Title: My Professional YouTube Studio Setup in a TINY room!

If you like what you're seeing and hearing right now, then great,
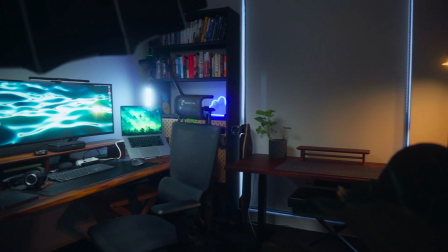[0:02]
because I'm going to show you how you can achieve the exact same thing by giving you a tour of my super simple YouTube studio setup.
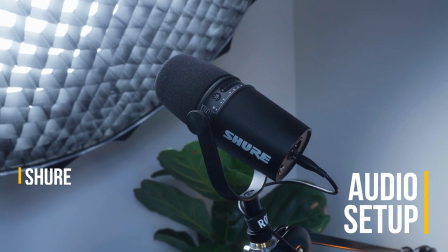[0:09]
So let's start out by talking about the audio, and I am using the Shure MV7 on the Rode PSA1 boom arm,
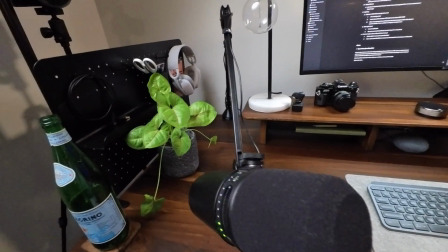[0:17]
and I'm just going to get my little Go 3 to show you what I'm looking at. So as you can see, I've just literally got the boom arm attached to my desk just over here,
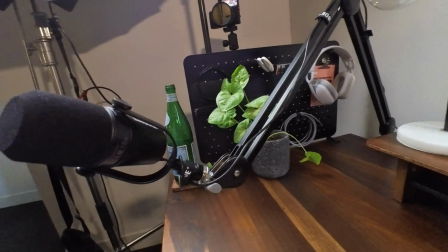[0:25]
which makes it really convenient to just pop in and out of the way when I need to record. And then the MV7 itself, I think honestly sounds awesome.
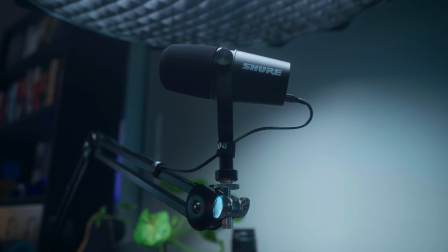[0:33]
I've been super impressed with it. It's not too expensive. You can get it for like $150 US thereabouts,
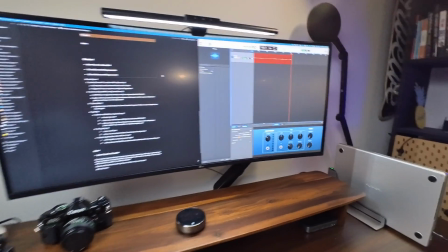[0:38]
and it plugs just directly into my MacBook Pro, and I just record straight into GarageBand. So it's actually really simple to use and straightforward. The downside is that the mic is in shot, but if you don't mind that too much, then I think the MV7 is an awesome option.
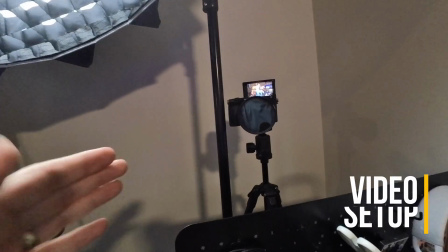[0:55]
Now, talking about the camera, so the camera I'm currently shooting on is the Sony
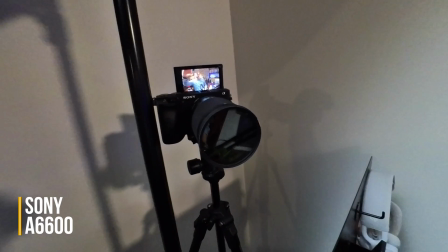[1:00]
a6600, and I've had this camera for maybe 2 years now, and I honestly love it.
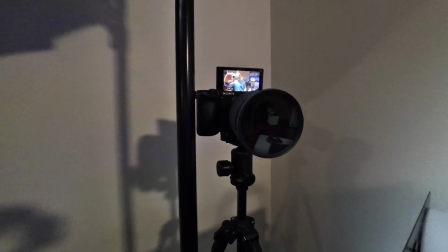[1:06]
Like any camera in the Sony 6000 range, they're all really great cameras, like the 6400,
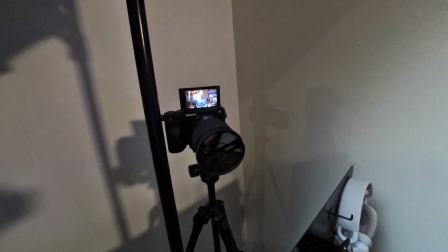[1:12]
the 6600, and there's a new one that was just released as well, and they're all honestly really great cameras. Can't recommend them enough because you get great image quality, but they don't cost too much money.
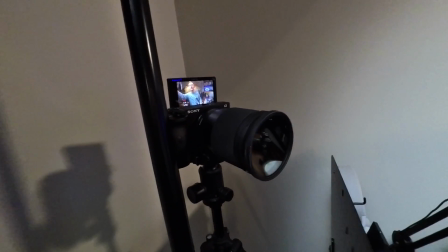[1:23]
On the front of it, I've got a classic Sigma 16mm, and the great thing about this is that it's a 16mm, which means it's quite wide.
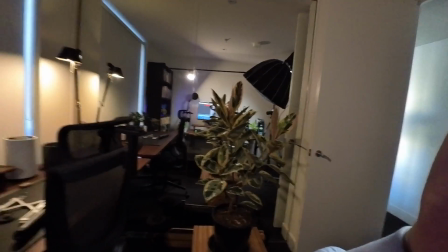[1:33]
So I'm in a relatively small studio. As you can see, it's quite small, like it's definitely not massive, but the fact that it's a wide angle lens means my studio looks quite large, like it looks bigger than it actually does in real life. And the other big benefit to this is that it's got an aperture of 1.4, which means it enables you to get that really out of focus background, which is really nice and helps make your videos just look more professional, which is often hard to achieve on APS-C cameras like the Sony a6600. So for those two reasons, I'm a huge fan of this lens. Also, definitely recommend it. Now, when it comes to the tripod that the camera is sitting on, I've actually got a really basic,
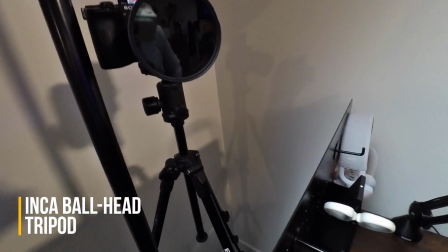[2:11]
I think it's an Inca tripod that, again, I probably got this like 5+ years ago,
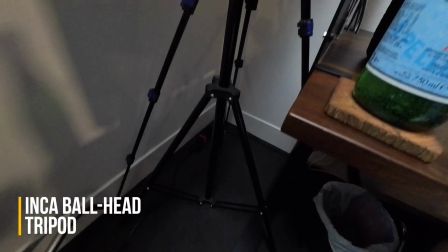[2:17]
because the thing is, you really don't need anything too fancy when it comes to a tripod. As long as it holds your camera up securely and safely and enables you to level out the camera, you really can't go too wrong. Now let's talk about lighting, because lighting is the thing that really makes the biggest difference when it comes to your own setup.
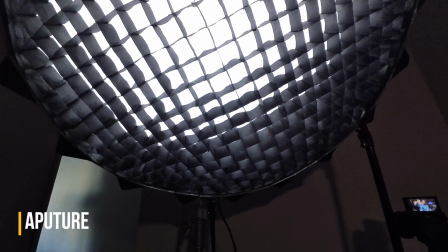[2:36]
So for me, right in front of me, I've got a Aperture 120D Mark II, and I've just got it sitting on a C-stand.
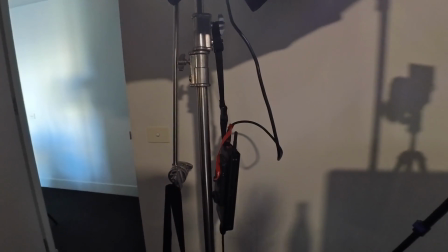[2:44]
And the benefit for me of having it on the C-stand is it means that I can just leave it set up all the time. Don't have to pack it down every time I stop filming or set it up.
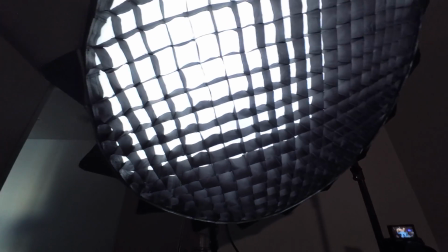[2:52]
I just leave it set up all the time, and it is kind of on the bulky side, at least the softbox part of it is, but it's honestly an amazing light. Couldn't be happy with it. Now if you go and look up this particular model, it's still relatively expensive. I paid about $1,200. It might have been about $1,000 US, but since then Aperture Amaran have actually released some really good lights that are pretty much the same thing, if not even a little bit better, for only about $200 US, which is the Amaran 100D. I definitely recommend getting the Amaran 100D. Very similar to this light. And then when it comes to a softbox to put on that light, there's kind of two options. You can either get a similar light dome to this. I reckon the Light Dome SE is a really good option, and going the Light Dome route is a good pick if you want kind of a darker background like me, because it helps you to focus the light in one direction. The alternative is if you want a brighter background as well as making sure you're well lit, then the Aperture Lantern is also a good option, because it will light your whole scene really nicely and evenly. Now in terms of the hair light, which you can probably see here, so you've got a bit of this kind of gold accent on my hair.